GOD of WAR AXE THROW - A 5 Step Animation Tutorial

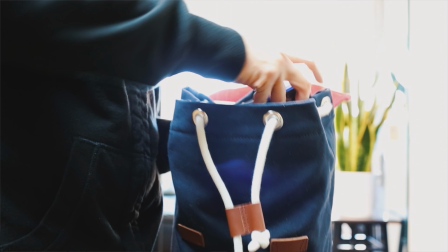(0:07)
what up almost knocked my tea out how's it going guys welcome to my youtube channel for this first
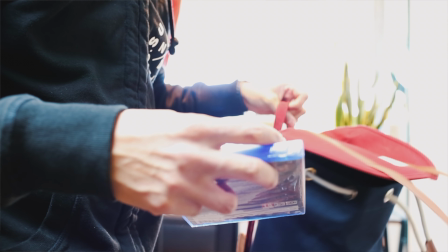(0:13)
episode i would like to actually talk about a go to war i went out bought the game finally
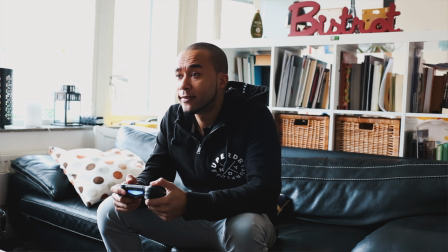(0:20)
long overdue i've been wanting to buy this game for a long time i haven't been able to due to time constraints finally got to play it i loved every minute of it and i didn't even play it all I had to stop halfway through and I had to get creating because the game was too good. I created a little piece for you guys and my goal with this was to basically create a tutorial to make a piece that was hand key so you guys can follow along easier and also a piece that is true to the source material so something that is more realistic instead of cartoony. Ultimately I couldn't make it too polished because I was doing it on my spare time, time constraints. Having said all that i think i managed to achieve my goals you be the judge this is the final result
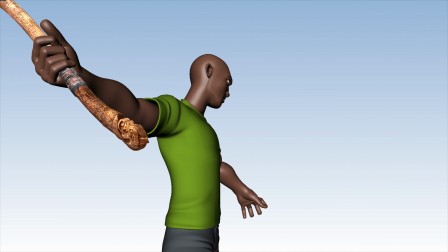and this is how i went about doing it step by step first step i didn't know what to do so the best way i can come up with an idea is by sitting down and doodling some stuff and
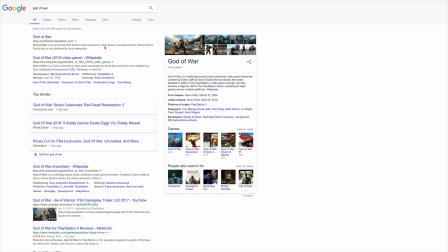(1:26)
googling some images and just like getting inspiration from different sources on what I can do and what the new God of War is about.
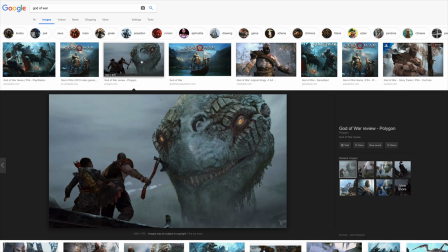(1:35)
Because I've realized that in comparison to the much younger God of War from the previous series,
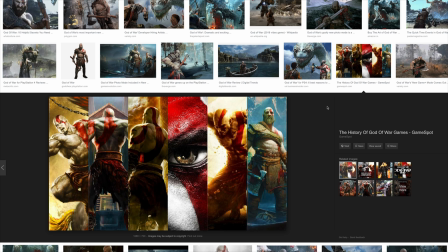(1:41)
this one doesn't move as fast or as big.
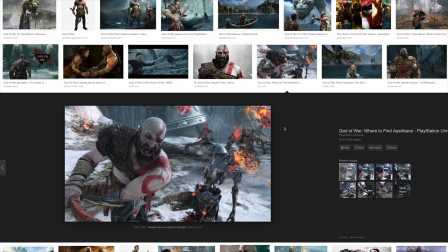(1:45)
He has big moves, but nothing in comparison to his younger self, which makes complete sense. So I had to keep that in mind when I actually started my animation about the pacing. It was a very interesting process and this is what follows and then in the end, got it.
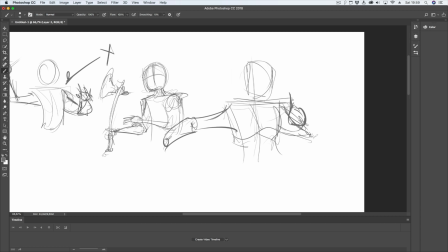(2:03)
So let me talk you through this to make it a little easier to understand. Just wanted to have fun at this stage.
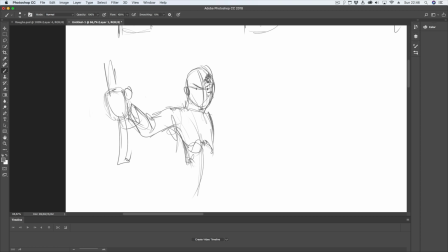(2:12)
Tried a few things. Some things worked, some didn't. I tried this front pose.
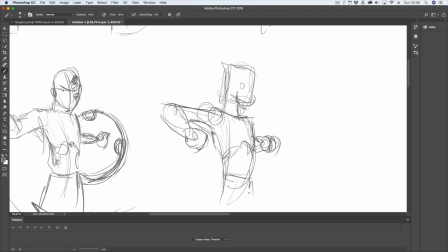(2:20)
I didn't really like it. and I think it was at this stage that I started realizing that the axe was going to be a character probably more important than
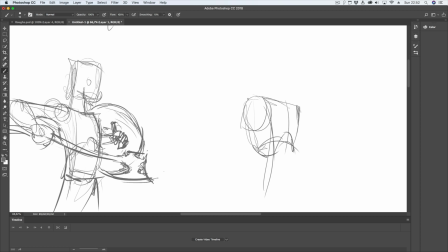(2:29)
the character itself since I don't have the main rig and I needed to put it right in the face of the viewer. So I didn't know exactly what to do with this but I know that I was on to something at this point. Step two, I decided to focus on the extra because that mechanic feels so good. If I could do an extra, how would it look? Based on the current extra that exists in game. I know more or less what I want to do. I can see it in my head.
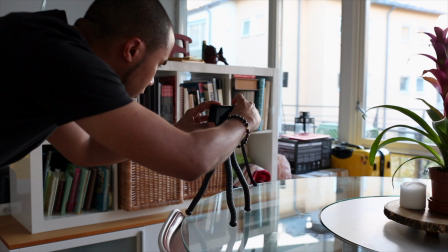(3:03)
Now I need to get reference, video reference of what this will look like in order to see how the body moves when the character does this movement.
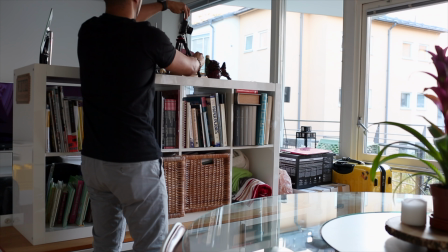(3:11)
so I didn't have anyone else to actually shoot this for me unfortunately so I had to actually kind of shoot myself acting the fool and you're
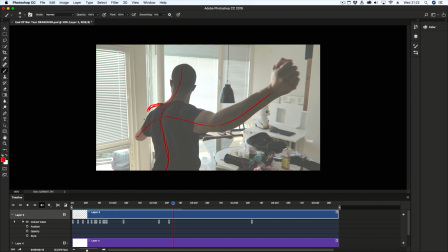(3:20)
gonna get the pleasure to see this as follows unfortunately
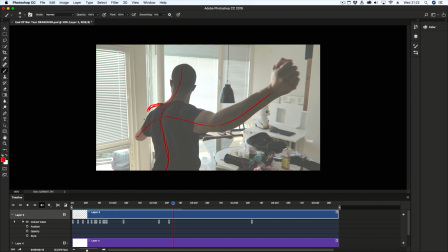all right so step three now that I have footage of myself trying to act like God war.
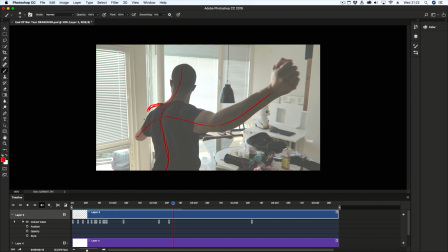(3:54)
I have to draw over my footage to make sure that I can get my main poses for my animation and I also can push the poses so they look as appealing as possible.
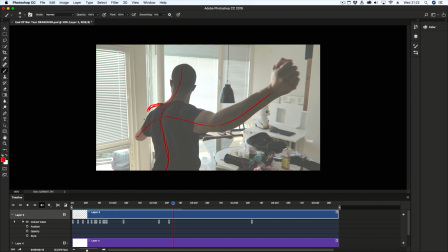(4:07)
The reason why drawing over is so important is because I want to find the main poses that will help me drive the animation forward and they will help me set out and to think about where I want to take the animation, where I want to push it and how to make it better. So this is what I'm doing next, drawing over my reference.
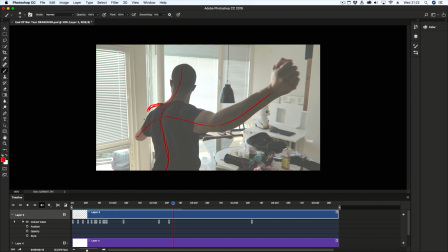I'm showing a little bit of how things look from the outside but I did it all in Photoshop.
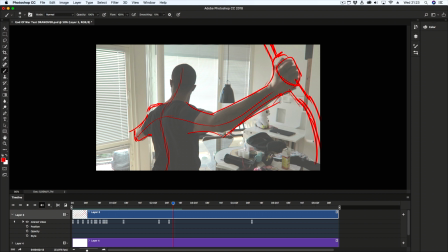(4:42)
I found it easy and since I'm actually showing a tutorial I think this tool is more accessible to everyone. So I'll put just a couple of layers on top and start drawing on top. There's nothing magical about it.
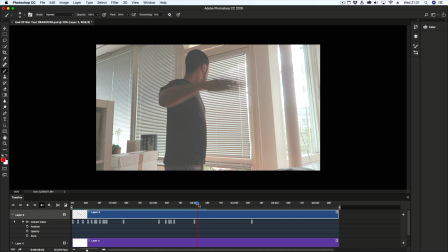(4:57)
Over here, I'm trying to get the main poses that I actually like, things that I'm doing that I'm like, wow, this looks cool. I definitely want to do this when I animate.
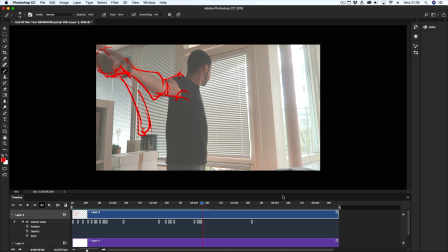(5:10)
I want to cover this pose and this is an extreme pose, so I definitely want to draw it over.
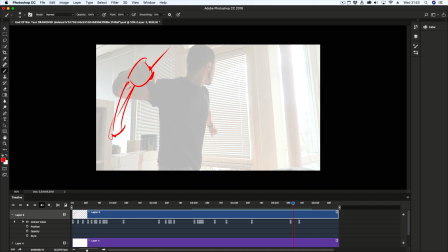(5:18)
I started drawing a little bit of the axe and also at this point, I'm thinking, I want to add also a shield, because that shield is also epic in game. Unfortunately, that idea doesn't come through in the end, because I couldn't find a rig of a shield.
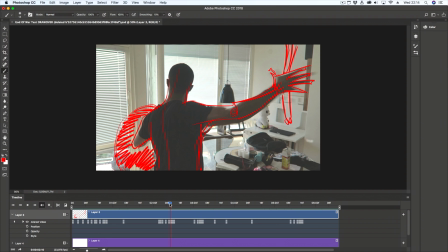(5:38)
I could find an axe, but I couldn't find a shield.
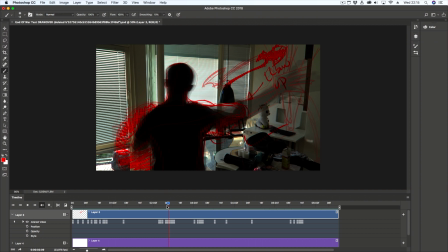(5:43)
So that actually fell through. and then I decided to kind of give myself
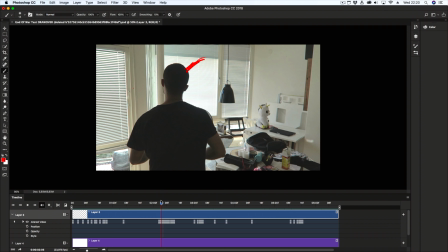(5:49)
an idea of how the axe would actually swing back to the main character.
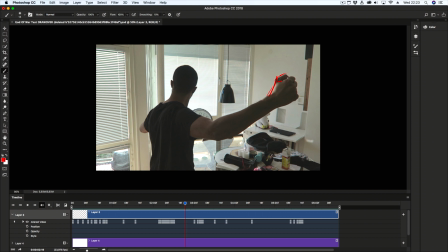(5:56)
Here I'm trying to kind of move things about to give a sense that the axe is swinging back so I can actually go and grab it and so I can help myself later on when I go into my
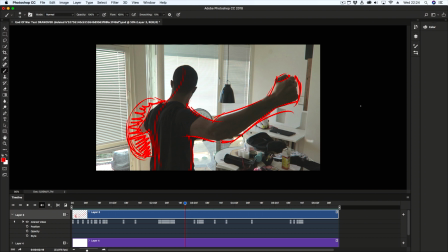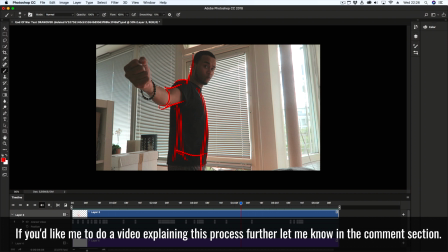(6:16)
here I'm having a little fun I guess at this point I got bored so a little beard got myself into that vibe because why not right and I'm still going through the poses
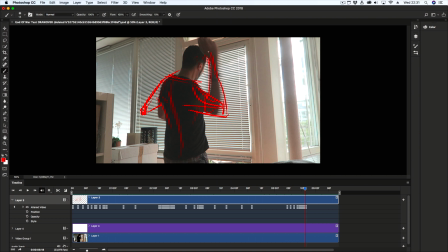(6:35)
I also realized that my left arm needs to be more in view so I draw that as well over here I'm actually kind of sticking out my arm more because my arm is too close to the body so therefore it just looks like I lose my silhouette so I'm giving myself a better
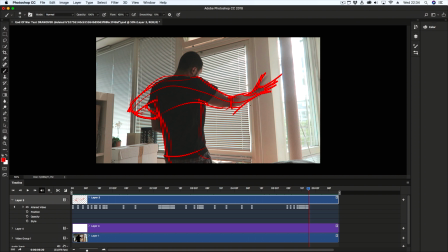(6:53)
silhouette and making sure that I have my S poses and my C poses. Notice when I actually kind of draw the line of action I go through my arms and then I actually kind of mark either
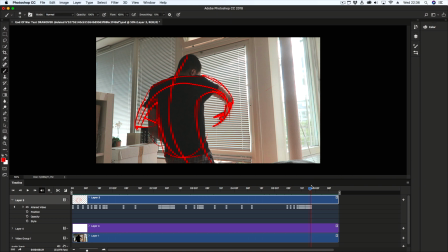(7:08)
S or C so in this case you see my back and I just go through it like that key by key everything is set it's time to go it's time to start working this stage is blocking blocking means transferring everything that I've just done back into Maya you'll see me kind of just setting up like the main keys and making sure that they are even in the beginning. So sounds complicated, it is complicated, but it gets the job done. So yeah, this is what follows next, blocking. Let's get it done!